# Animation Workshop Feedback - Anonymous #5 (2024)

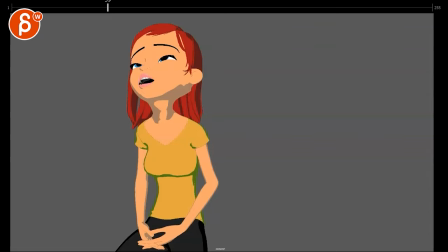3s all righty new shop here this has sound let's go hey guys i was always like oh my god man there was like a truck blocking my driveway
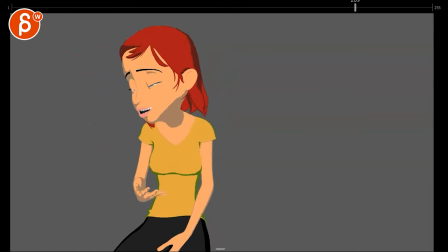13s and then i couldn't get out and then my head was hurting i couldn't find any advil hey
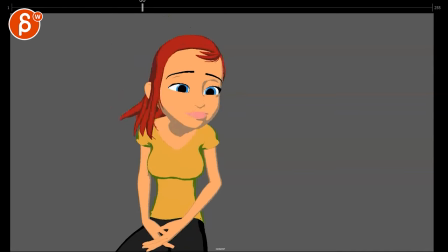18s guys i was always like oh okay cool so
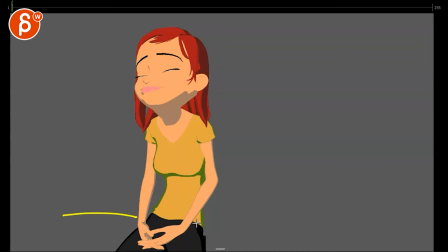23s
you are saying here she's actually in the back of ambulance right so against the wall you got some tools here maybe a window okay no lip sync yet working on their eyes overall opinion mechanics and
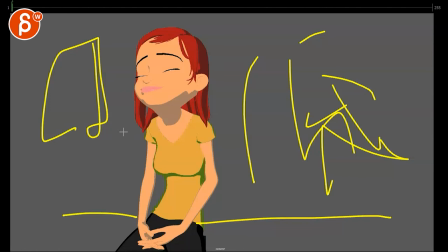40s
hands hair and face and base modes all good okay so the first thing hey guys i was
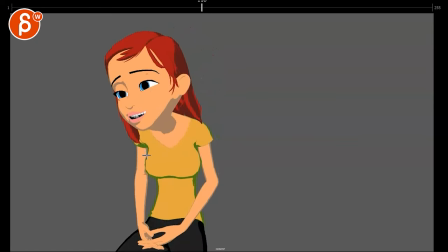48s always like oh my god man there was like a truck blocking my driveway and then i couldn't get out and
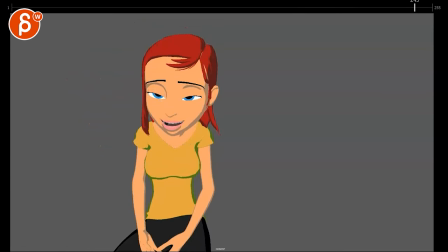54s then my head was hurting i couldn't find any ad so when she starts talking there are a couple things to me hey guys
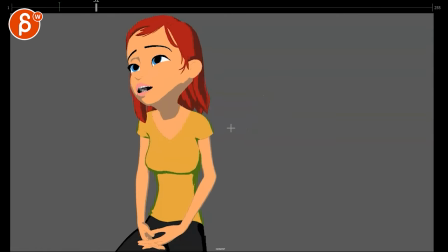62s
good beginning accent will pause a laugh i was always like oh my god and then you pick oh my god you'll be changed there
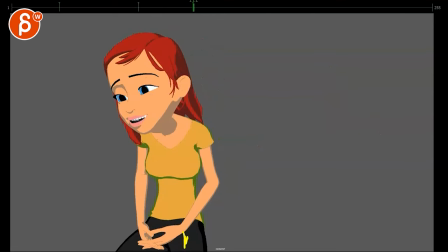69s
and there was like a truck once we run here right blocking my driveway
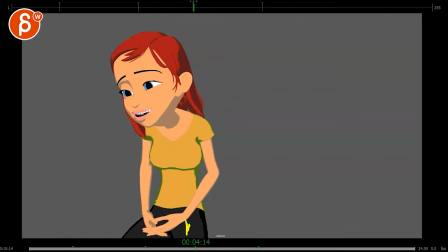77s
then it's all kind of the same cadence the same style kind of same tone blocking my driveway and then i couldn't get
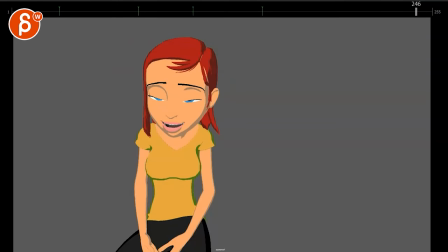85s
out and then my head was hurting i couldn't find any advent so the tricky thing with that is that the as the sound has all the contrast and awesomeness then it
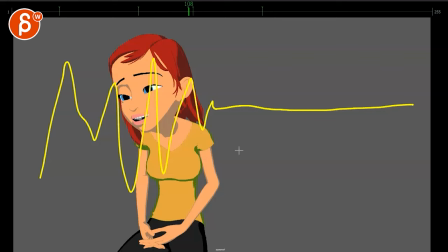93s
gets very flat and it's very repetitive so that's when you have to offset this with more interesting body language and acting the thing here like once we start here okay so this is her rough box here and
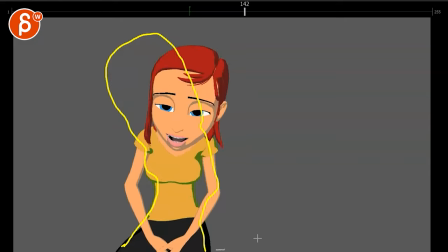110s
then onion skinning on blocking my driveway and then i couldn't get out pretty good and
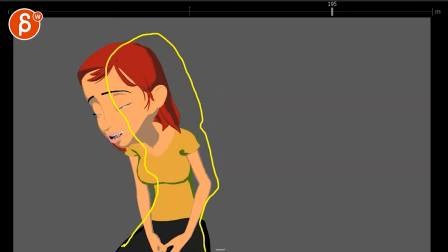115s
how she gets out of that and you got some arm gestures but the thing is the gesture here it's not the best in terms of silhouette how
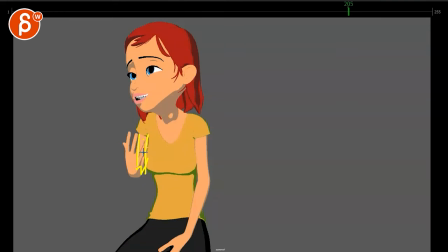124s
we have that framed here it gets slightly better here with the fingers but we have the upper arm forearm overlap a lot especially here and then after that you're doing it again so the voice is repetitive and how she says in all that stuff plus the actions are repetitive
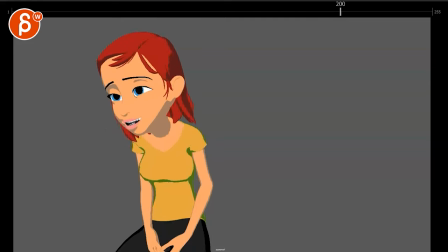140s
so watch out for that so we have that one and then you have another one silhouette
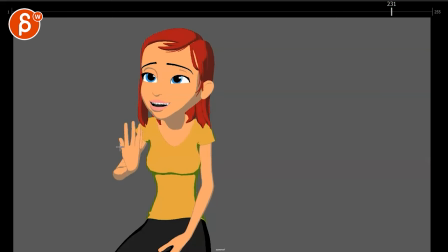148s
my arm gets better because it's we see more over the arm but this feels really broken how that arm is out the hand flat in front of it i'm not quite buying this gets a bit better in terms of the structure of it it gets a bit wonky through there and again silhouettes
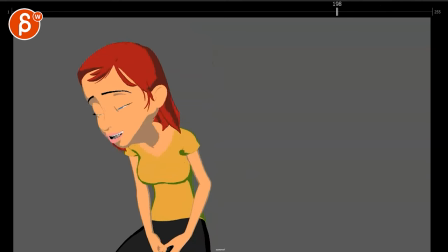162s
bit wonky on something like this but i would actually take the second one out or not have this one and have that one but either way it would
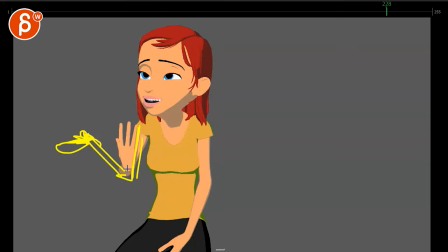170s
be something where the arm is out at least like that you know where just we just have a cleaner silhouette now it would be interesting to see your actual ambulance and all that stuff and maybe because it's she is in the thirds that's you know your
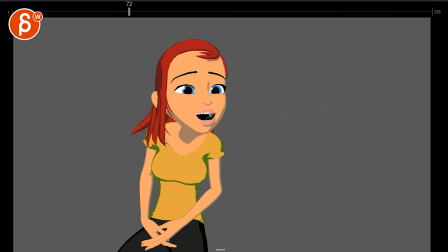188s
standard framing is fine i'm wondering since she's looking over here do we want i'm just like don't do this i'm just saying like thinking out loud do we want one of the ambulance workers uh here over the shoulder
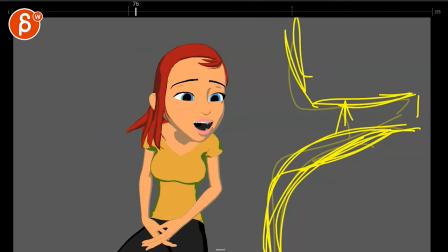204s
so that when she talks she's talking to them and then you would potentially raise the eyeline
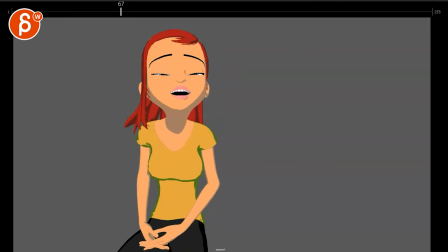213s
could it be something just hear me out what if she is like this
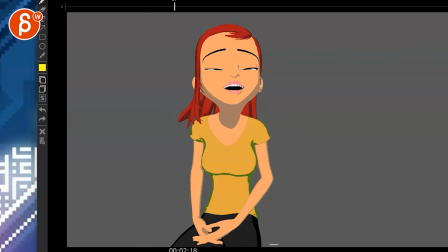218s
and then we have ambulance worker
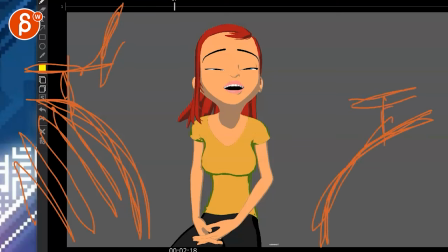224s
number one ambulance worker number two potentially and then that's why
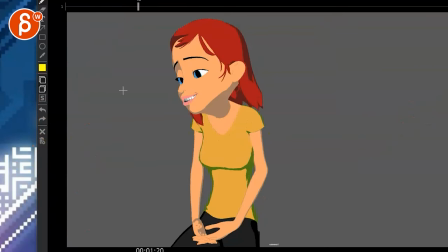234s
hold on with this drawing tool it won't refresh so I would have to do something worse so it's pretend right this extends to the side
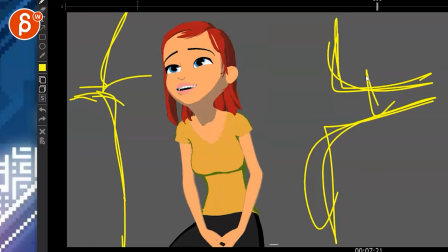240s
and one is here and then the other one can be here right so imagine with all of
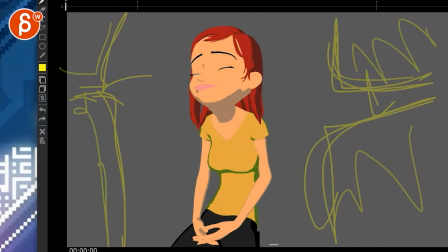247s
this going on that she might
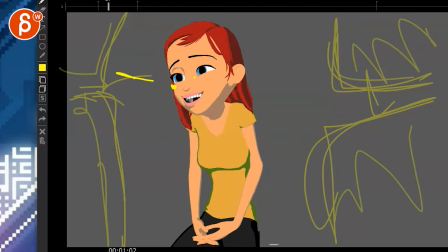250s
have an eyeline a bit more over there so she's that left and right is because she's constantly
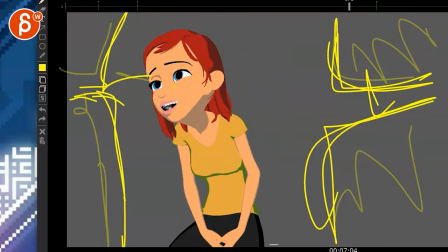257s
switching to whom she's talking to if that makes sense unless
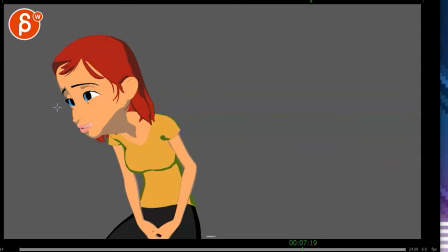262s
you're just saying no no i like this it's implied that they are off screen
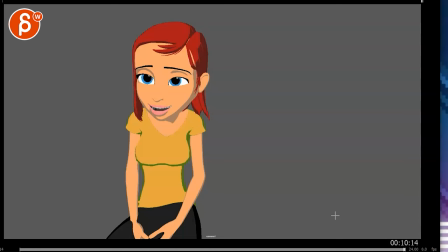267s
which is fine too i don't see that anywhere in the uh the email here
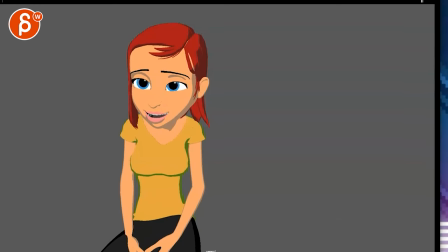273s
yeah so that would be one broader aspect that you could think about potentially if that's your jam
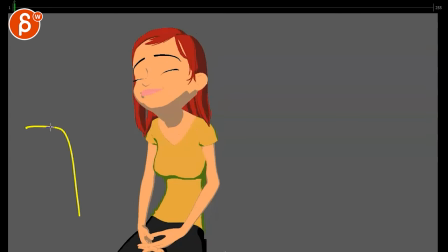283s
because you wouldn't really have to do extra work they would just be foreground blurred out they might have a cycle or like a random curve on it where they're kind of moving up and down every now and then imagine like you're in the ambulance and
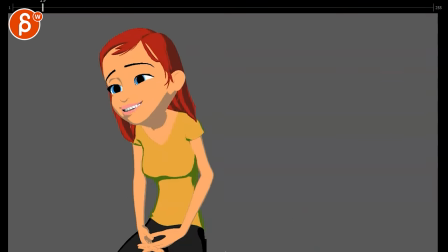295s
it's driving so you get a couple bumps which goes to my second thing i was always like if she is you're saying here let me see she is totally nuts is what we're saying she's actually sitting on the back of the ambulance found on the streets she's totally nuts the opposition for
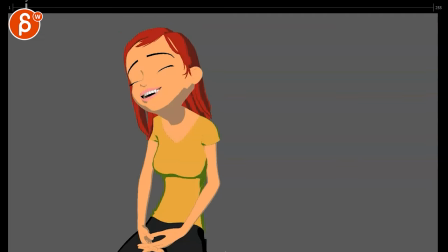311s
suggestions if you think it doesn't work um not sure that i'm getting the totally nuts thing i think she just seems hey guys i was always like maybe alcohol then be some drugs in my driveway and then i couldn't but
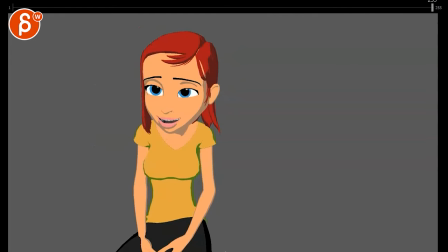324s
it's really tired but it's not like totally nuts like she doesn't seem for
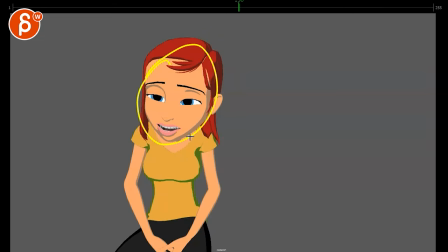329s
lack of a better term crazy where like the expressions and the movements in terms of stylized craziness if that's what you want to
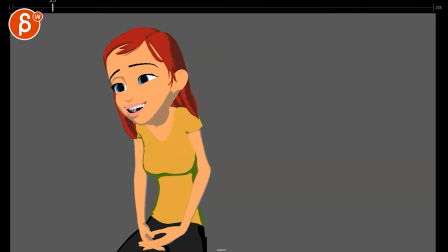338s
call it or you know however nowadays you want to categorize that i don't
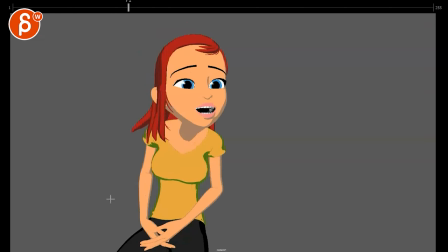343s
quite read that again to me something like someone is late night man had too much to drink
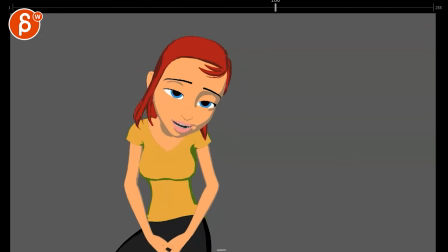347s
potentially she's not slurring though so maybe on something she's on something but not crazy so that intensity is not there if i'm reading if you're saying that she's totally nuts i'm expecting different things
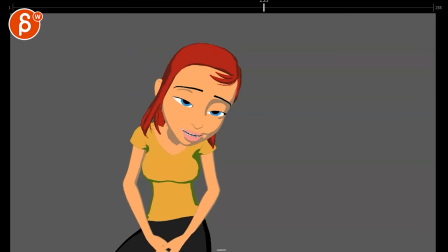363s
throwing it out there just because it would be so much work again don't do it is that like it would add so
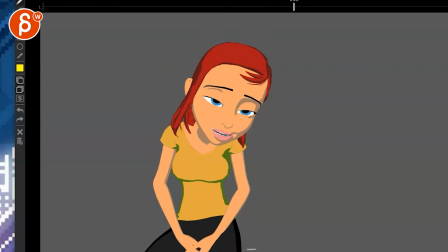370s
much work but it could be something where maybe you want to take ideas out of it that imagine she's sitting there and then you have ambulance worker number one
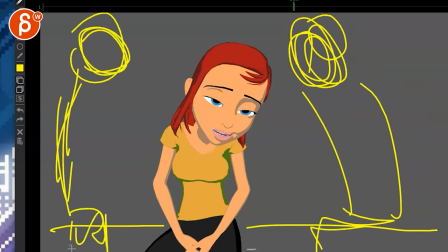383s
ambulance worker number two i know i'm adding two extra characters that you have to animate and they're trying to do stuff where they're trying to get the the blood pressure or whatever you want to call it i don't really call it heart rate no heart rate something whatever blood pressure i think with that with that little tool
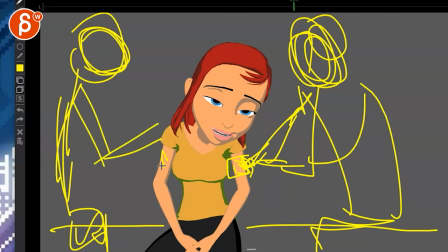400s
maybe the other person maybe she has some cuts and scrapes and he's trying
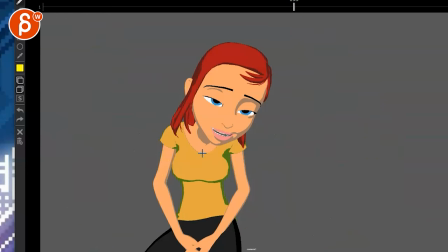404s
to put band-aids on or or has something to check her ears or something but because she's constantly moving left and right they have a
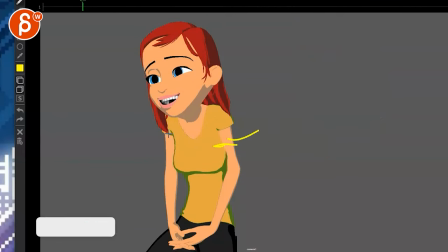413s
hard time doing things properly because she's just not holding still but she's not aggressive
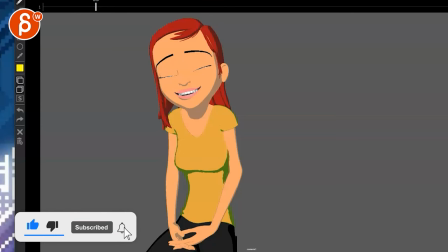418s
so they're not really they don't have to restrain her if that makes sense that's
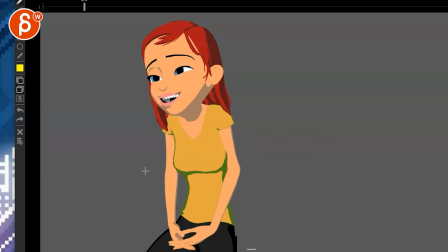422s
a crazy thought just because it's a lot more work but it could be something where it's maybe just arms off screen maybe the the framing is
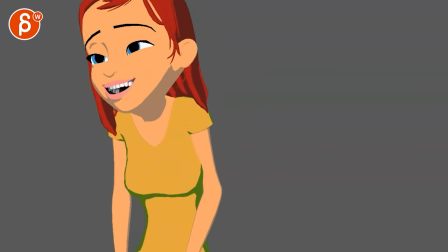434s
i mean again i'm going way off script here but you're saying you're open those suggestions i'm just thinking out loud what if you know and then
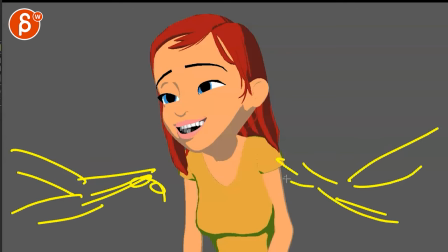443s
we just have arm arm trying to do stuff arm arm trying to do stuff on here on her checking and through all of this she
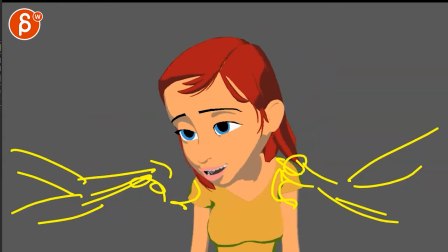452s
can still do all of that all of that and then you know when she's here that might be the gesture with a nice silhouette
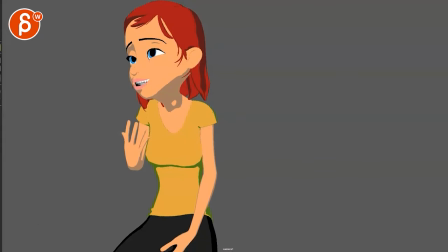461s
just the thought just because right now there's not much going on down here